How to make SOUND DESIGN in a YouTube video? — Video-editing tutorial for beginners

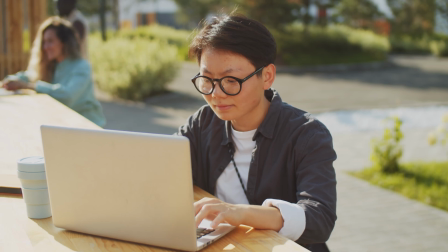Cool and very simple technique. To create a unique forest atmosphere, adjust the equalizer to emphasize natural forest sounds.
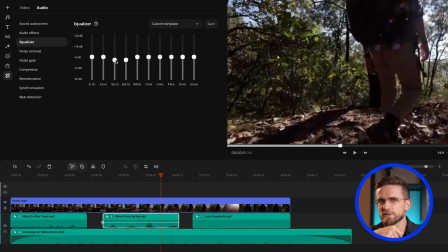Try boosting frequencies in the 2-8 kHz range to highlight birdsong and wind noise. And change frequencies below 100 Hz to eliminate unwanted deep sounds like distant hums or resonance that might distract viewers. If the original audio has unwanted noise, use effects to clean up the sound and create a pure forest atmosphere.
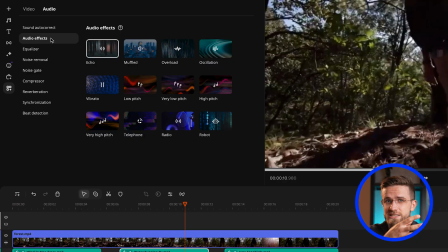You can also add a bit of echo to create a sense of space, but don't overload the sound to maintain naturalness.
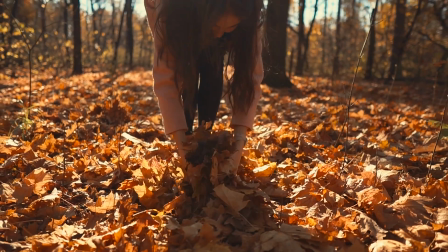Subtle sounds that don't dominate the soundscape, like barely audible rustling leaves, can add depth and warmth to the forest atmosphere. Use this effect to create a soft and pleasant sound texture. However, monitor the volume levels. Experiment with various parameters to achieve the perfect sound.
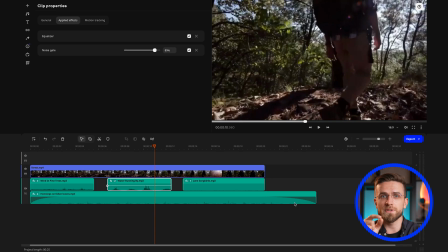Now let's move on to the fifth step place the chosen sounds on the timeline put each sound element on a separate track to adjust the volume and effects
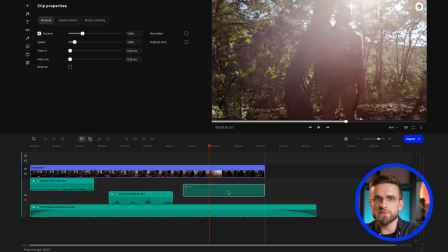individually for instance for rustling leaves birdsong and the sound of the stream this will help you create a great sound backdrop that enhances the viewing
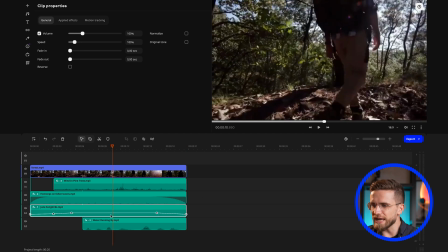experience to make the forest atmosphere truly magical change the birdsong audio clip start with quiet singing,
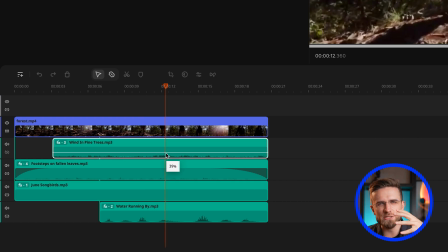not in the foreground. It's like the forest is just waking up with birds somewhere far off. And imagine the sun higher, the forest is awake, and the birds are now closer with increased volume.
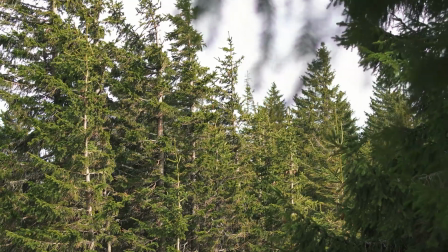And towards the middle of the video, they quiet down again. Imagine walking along a path. This sound should be as if viewers themselves are walking through the leaves. This sound is the main one, so its volume should be slightly higher.
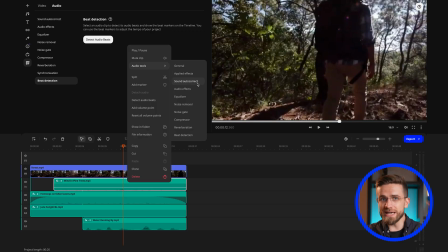This technique is called foreground sound. In the background, add the wind sound, already with less volume as if it's somewhere far away. Use panning to create a spatial effect.
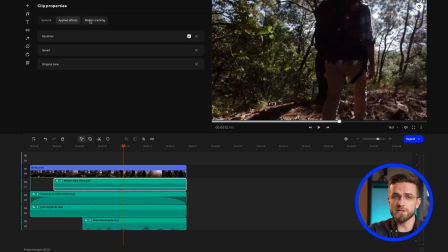For example, the hero's footsteps can be centered while the bird sounds and rustling leaves can move from left to right, creating a sense of movement and depth.
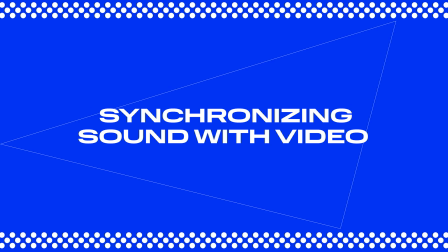Let's move on to the sixth step, synchronizing sound with video. It's important to ensure that sound elements match the visuals. Sound effects should precisely underscore on-screen actions, and music should support the overall rhythm and mood.
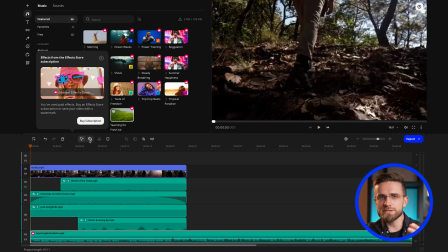If you're editing music with pronounced rhythm, use the Beat Detection Tool. It's useful for syncing video with background music, and here's how.
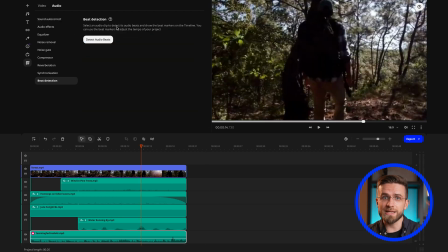It analyzes the audio track, determining the rhythmic pattern, the beats.
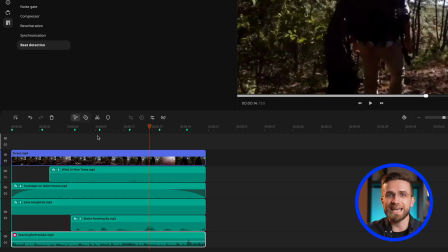These beats are then displayed as markers on the timeline. Editing with markers eliminates the manual adjustment process. The next step is mixing. Combine all the soundtracks into a single hall, creating a balance among the audio files to achieve the desired atmosphere.
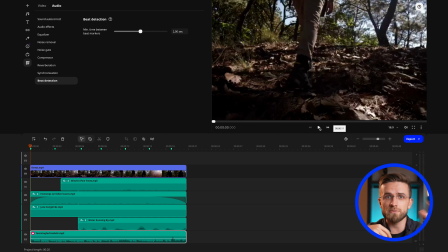For instance, Mixing can include blending dialogue, background music, and sound effects to create the final audio track.
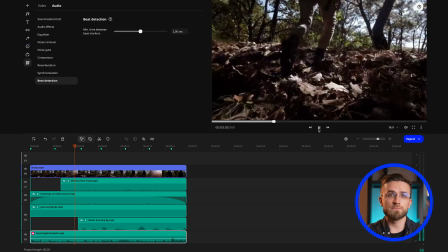It's important to ensure that all audio tracks harmoniously blend and don't overpower each other.
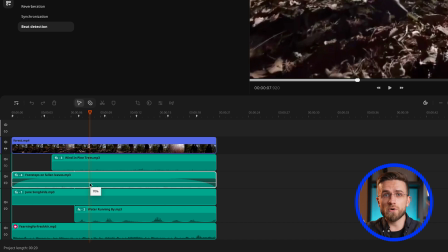To do this, listen to the entire project again and monitor the overall volume level to avoid peaks and the volume of individual elements. For instance, in your video, there are three types of audio. The narrator's voice, nature sounds, birdsong, wind noise, rustling leaves, and background music.
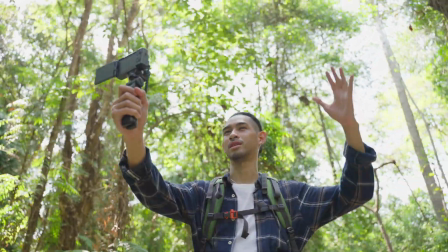Ensure that when the narrator talks about the types of trees he sees during the walk,
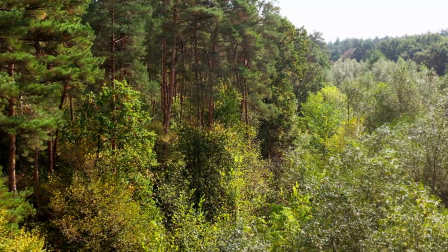he isn't drowned out by too loud wind noise or birdsong in the background. Or if the background music has rich frequencies, it might overpower the birdsong or rustling leaves. The eighth step is testing the sound. Watch the video on various devices, such as headphones, speakers, and mobile phone. The goal is to ensure the sound plays back well and sounds good under different conditions.
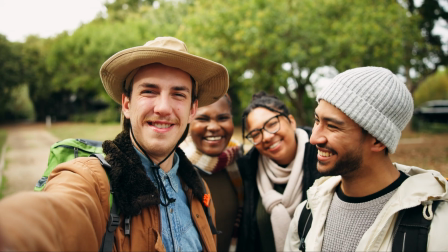Testing on different devices helps ensure optimal sound, creating a natural forced atmosphere for viewers. The ninth step involves gathering feedback. When all sound elements are in place, I recommend showing the video to friends and colleagues to get their opinion on the sound.
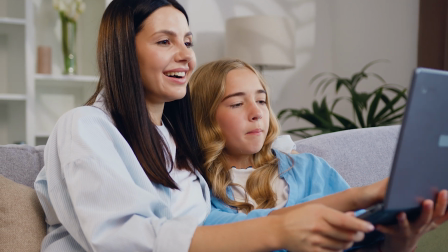They can evaluate the quality of the background music, nature sounds, dialogues and sound effects, and share their impressions.